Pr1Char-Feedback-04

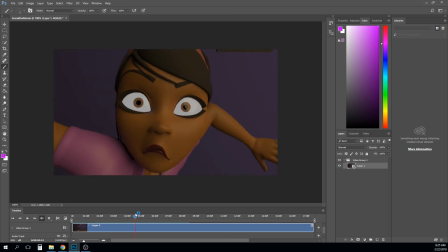I think your timing is actually pretty good, especially with this stuff that you have there.
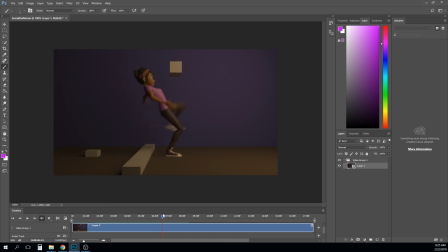But it could be anything, just like maybe speeding up right through here, just this little like lunge forward. That way you get a little bit more of a hesitation here before she pops out. All right, so I mean, like little things like that, I think you could play with. None of that stuff is wrong.
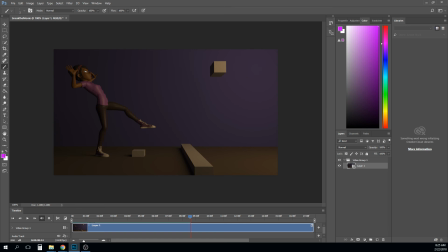Like, it's not like I'm saying there's anything broken there. It's more like those are areas to explore, to plus the work,
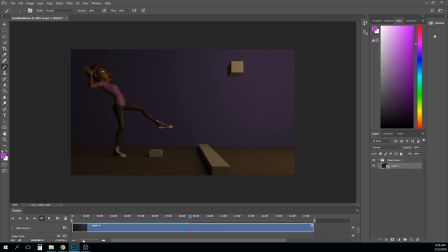to attempt to make the work just a little more effective, right? So great work.
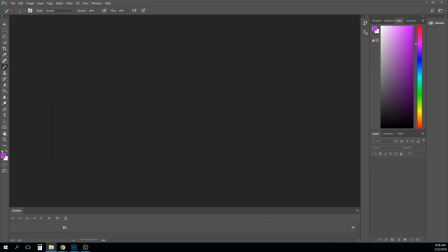Moving on, we'll go to, this is Brianna McDermott.
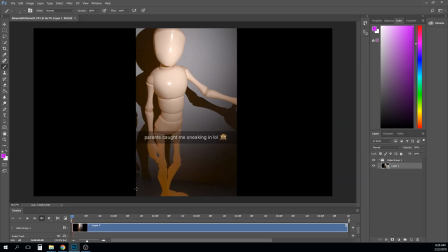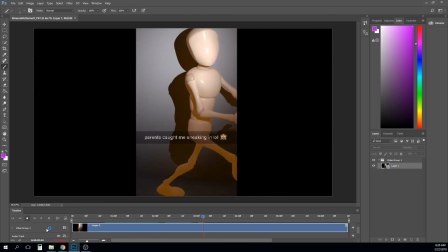Love the sound of this
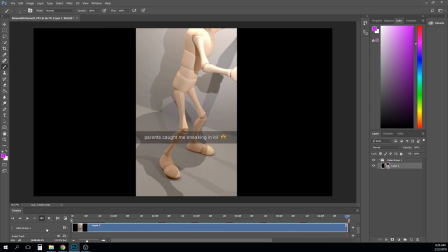one. So, hilarious concept. I think that it's very funny in that like meme-ish sort of way. Like it's got a good humor for the time right now.
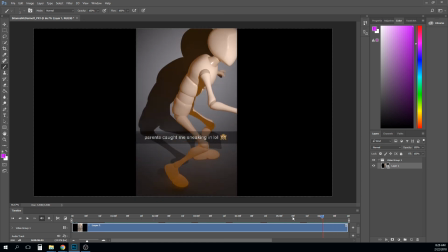And I like that some of the effects you've done in here intentionally, I think.
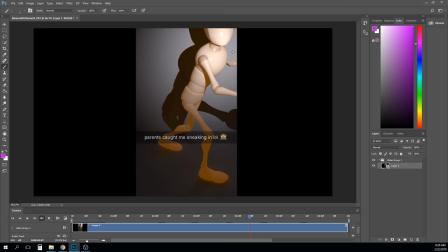Like this like flashlight look with the shadows, the clumsy framing, which is so common in stuff that's shot off of a camera, or I'm sorry, a phone.
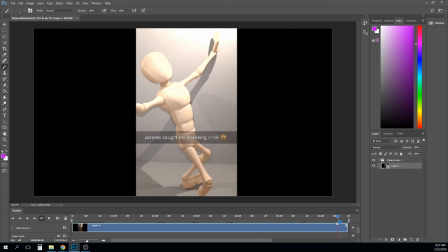the sort of wobbly camera, and then when the lights come on, it's like it gets so bright. I think that those interesting and pretty smart decisions are hiding some
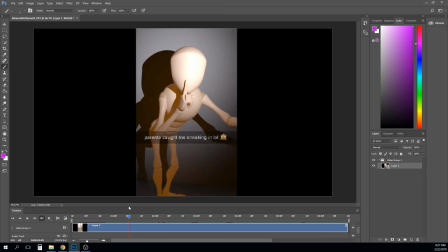flaws in the character animation. And I think that if we could get the character animation just a little bit stronger and still keep the
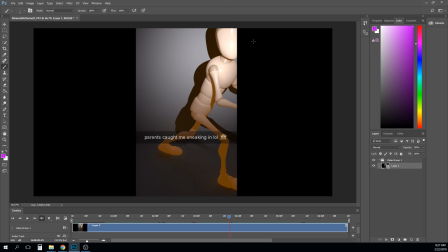flavor of those flaws while being able to see the animation a little bit better, it may be like don't quite trim the head as much, like get,
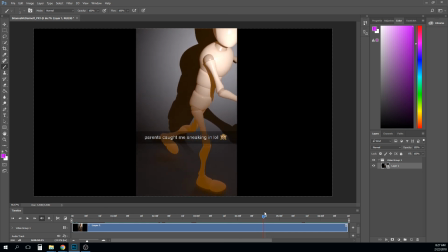a little noise in the camera, but, like right now we're missing, the hands and the arm and stuff like that.
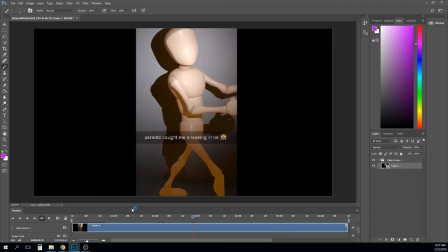So I think that there are some things there to where the gag itself is
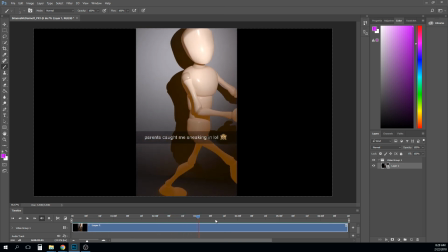preventing the audience from being able to actually see the animation.
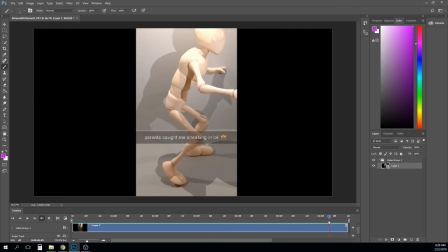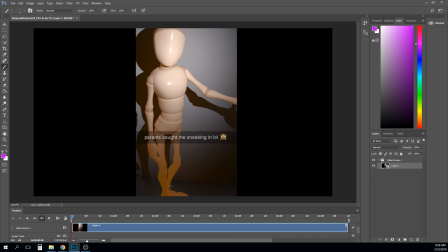So I would focus a little bit on that. So let me show you some of the things that I'm noticing when I watch it.
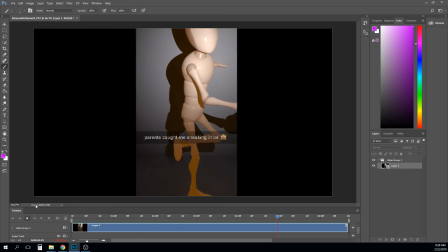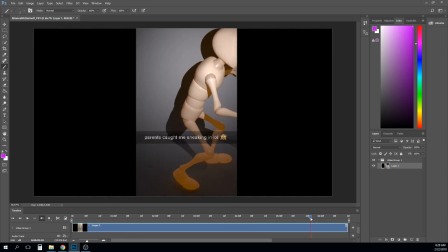So one of them is that like spring back.
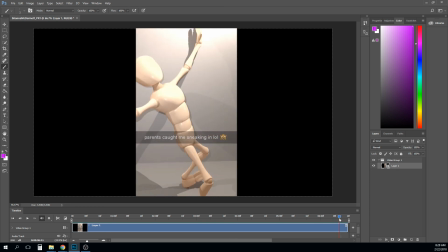Like I don't really feel like there's much in betweening at all happening there. It feels like there's key pose A, key pose B. Maya did all that,
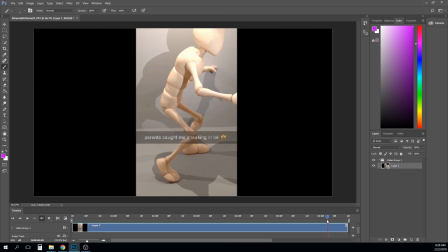and I think that you need some of your hand in there. So if this is your pose, like, and then this is the other pose. At the least, I think you need a breakdown here that shows the source of that energy.
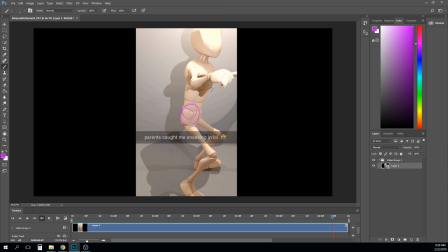Like his hips would raise, right? Maybe they would go up first, and maybe that would cause his chest to drag a little bit behind, right? And so maybe you'll start getting a little bit more like this as a breakdown pose. I think the elbows maybe would sort of start running away first, and so you get a drag in the hand, maybe.
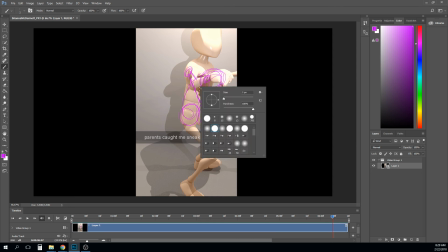I know this is a kind of messy to see, right?